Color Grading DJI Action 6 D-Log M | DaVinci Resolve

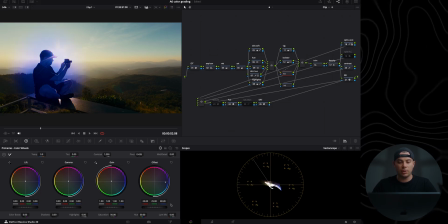For example I'm going to change the color it's only going to change it on myself or if I want to you know increase the exposure on me a little bit I can also do so in here and I am actually going to do that but I'm going to come back to the isolator node and increase the feathering in here to about 50 just to make the transition a bit more gradual if you will.
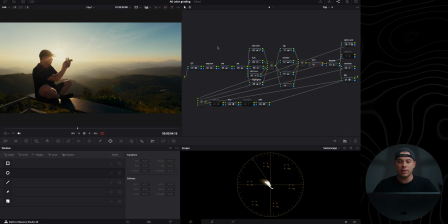All right and then with this trim node I usually balance everything I've done in here if necessary. For example I feel like this image is a bit too warm so I'm going to go to this trim node go to the color wheels and use the temperature slider in here and slightly
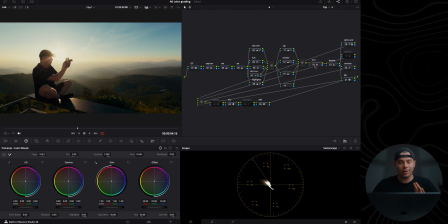decrease the warmth if you will to something like this global adjustments only not micro adjustments micro adjustments are done in here with colors and whatnot and then windows I do in here and this is like a global adjustment to whatever I've done in
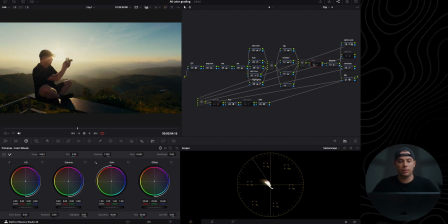this place in here and here is a before and after before and after and then with this density node I basically just added a bit of density with the color slice slider in here density slider you can go to the left if you want to make them make the colors less dense or go to the right if
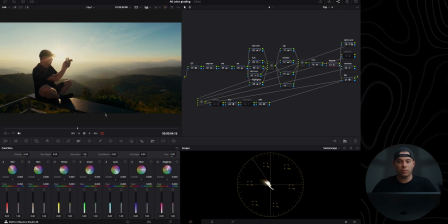you want to make them more dense I'm going to keep it at 0.04 something like this here's a before and after before and after let me just open the waveform make sure I'm all correct with the exposure in here with the blacks everything
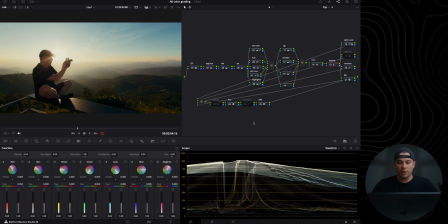looks fine to me and honestly I think I'm kind of done except for maybe I can play with this texture node,
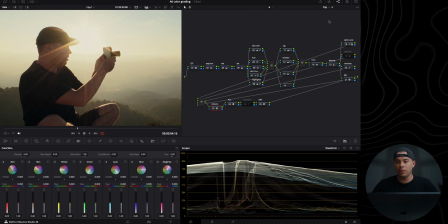which basically I use to soften skin tones even more. I basically set the rough and coarse sliders in here to minus 0.1.
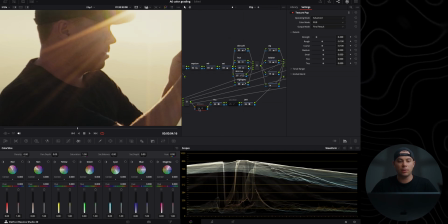And if I'm going to zoom in and do like a before and after, before and after, as you can see, it makes the shot a bit softer and organic, if you will. But if you want to make it sharper, you can go to the right with these sliders, right? Do something like so.
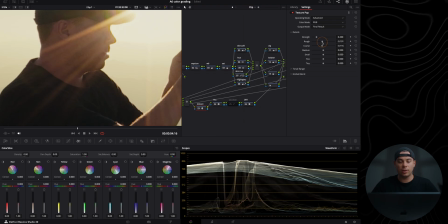I usually use this effect only to soften something in the shot if necessary and kind of in this case I will leave this to make the
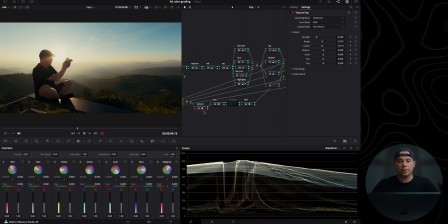vibe of this shot a bit more dreamy if you will but make sure to disable this node until you actually export the video because if I'm going to try to play back the shot while having this effect on you will see that my system cannot really play this because it's really CPU and GPU
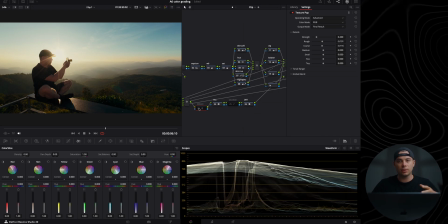intensive so I would highly recommend to disable this until you actually export the video and finally with this node in here you can use it to clean up the highlights and shadows if necessary. So let me show you exactly what it does.
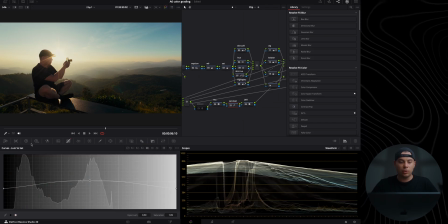I'm going to go to the curves, go to the luma versus saturation curve and in here I've set the shadows to 75% saturation and then the highlights also to 75% and the mittens I've set to 1.05.
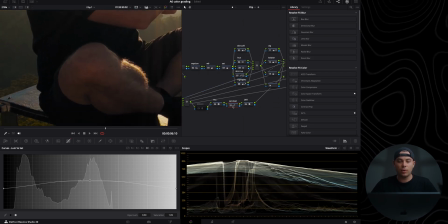I'm going to zoom in and just look at my leg in here and I'm going to do a before and after, before and after. As you can see, it cleans up the saturation in the shadows a little bit. And same thing goes for the highlights.
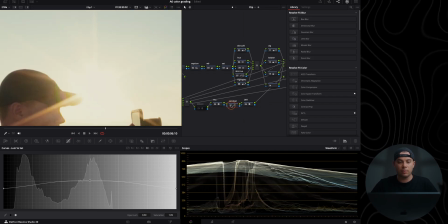Just look in here. Here's a before and after, before and after. Let me make it a bit more aggressive. Now you can definitely see the difference. This is full intensity, 200%. This is 0%. There's a significant difference.